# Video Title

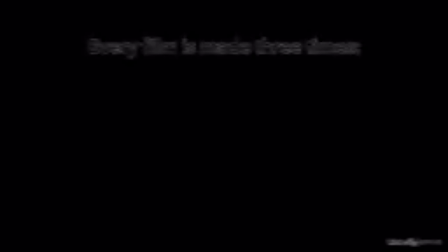It's been said that when making a film, a story is told three times. Once when it's written, once again on set when the film is shot, and yet again when it is edited. Folks, we finally get to move into the post-production section of these courses, and we're going to start here with editing.
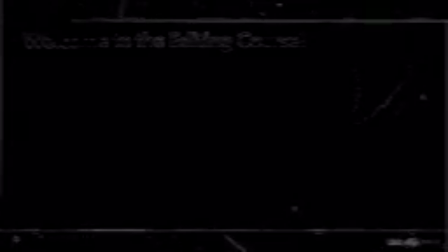The act of telling the best story in the best way, using the elements shot during production. Editors are almost like the gatekeepers of the film once it leaves production. They really help the director shape the feel of the film and often have direct input about the music and other post-production processes.
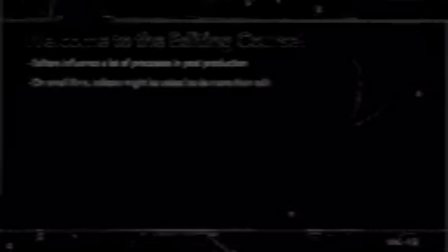And on smaller films, editors might take on multiple roles, like actually doing the color, the sound design, animated titles, or maybe even the visual effects. In this course, we'll come to understand that there's a kind of magic that's created when two clips are edited together.
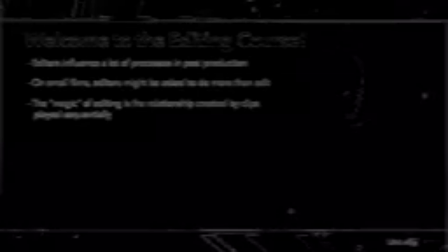This concept was first developed by Russian filmmaker Lev Kuleshov in the beginning of the 20th century.
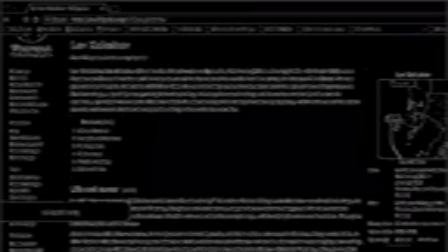He created an experiment that is now lost, but has been recreated by countless people, including Alfred Hitchcock himself.
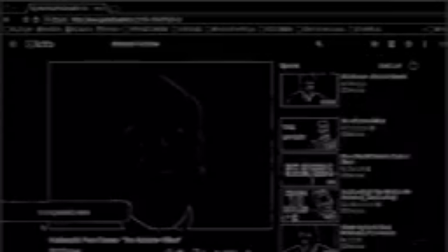In his version of Kuleshov's experiment, Hitchcock showed footage of himself, then showed a clip of a family, then cut back to Hitchcock smiling. So we think he's a sweet stand-up guy smiling at the family. But then he used the same footage of himself, and he swapped out the footage of the family with a woman in a swimsuit.
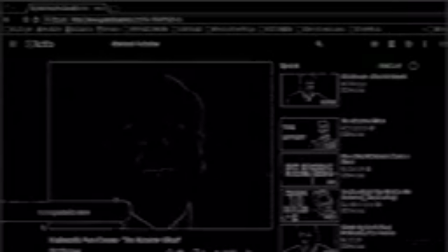Now his smile doesn't seem so sweet. And here's the lesson. The footage of him did not change, but because of the context of the footage around it, the meaning was completely changed.
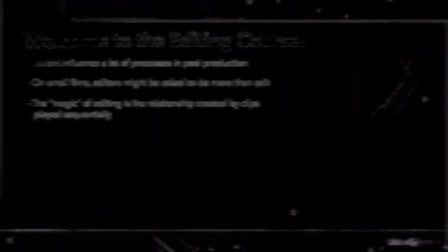He seemed like a completely different character just because the context of the edit. And this is the power of video editing. Folks, I am so excited for what we've got cooking up for you in this training series.
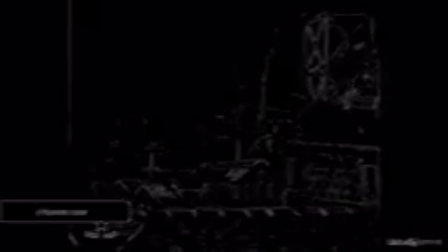We're going to look at the history and evolution of the language of film editing. We'll cover the technical aspects of offloading your media, organizing your footage, and getting ready to edit.
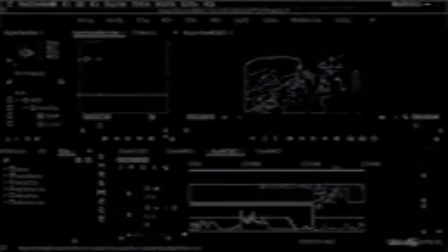We'll look at how to polish your edit and some lesser known principles of editing, such as controlling the tone and the pacing, editing dialogue,
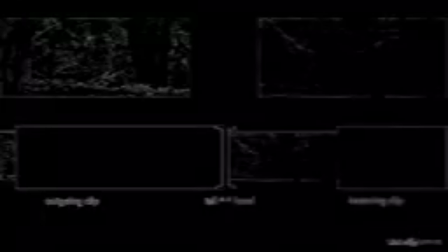making more invisible and elegant edits, and using the focal point.
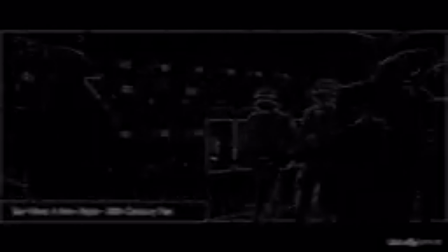We'll look at huge mistakes in editing and continuity in big Academy Award winning blockbusters and why you probably didn't notice them.
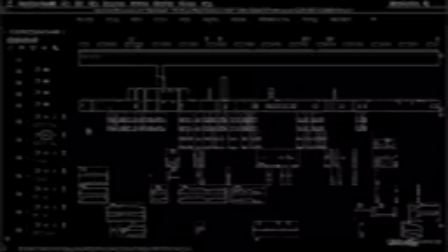We'll also dig into the edit of the assurance. We'll look at our original rough cut and all of its, you know, roughness. And we'll talk about how we rearranged elements and changed things in order to tell a much better story overall.
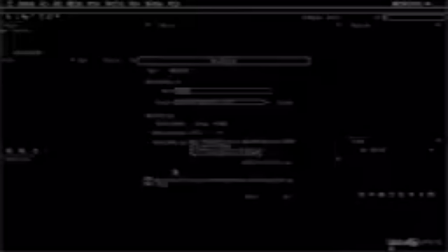And we'll wrap up this course by looking at how to work with other members of a post-production team, colorists, composers, sound designers, and visual effects artists.
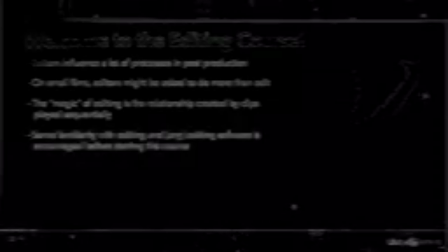Now, I'm going to assume that you have a little bit of experience doing some video editing in the software of your choice. It doesn't matter what you use. For this course, I'm going to be using Adobe Premiere, and I might give you some little tips and tricks here and there in Premiere, but I'm not going to be digging into the software very much.
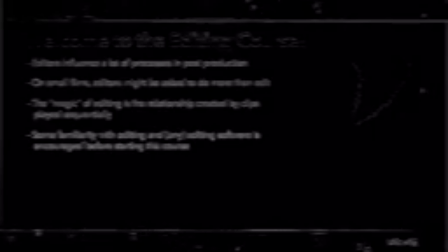This course is all about the art of editing, and it's not a software-based course or a Premiere course at all. If you've never used a video editing application before at all in any way, then you might want to first check out some of the great courses here on LinkedIn, learning to get up to speed.
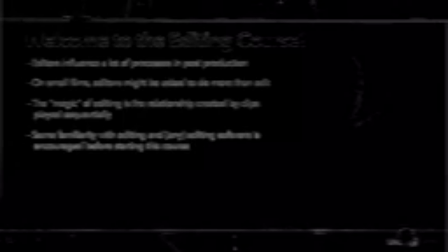But if you have even a basic working knowledge at all, you'll be able to keep up and be just fine in this course. You know, editing is kind of an underappreciated art. When there are mistakes, the editor can get blamed.
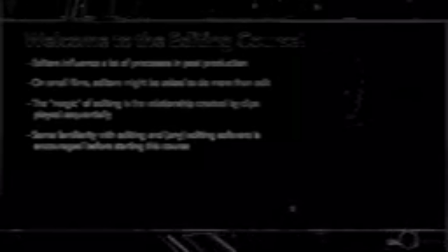When a film is a success, the director usually is the one that gets all the credit. So it's really hard to know what the editor actually did and what they had to work with initially. But editing is an art form nonetheless, a beautiful art form. Ah, this course is going to be such a blast. So let's jump in and get started.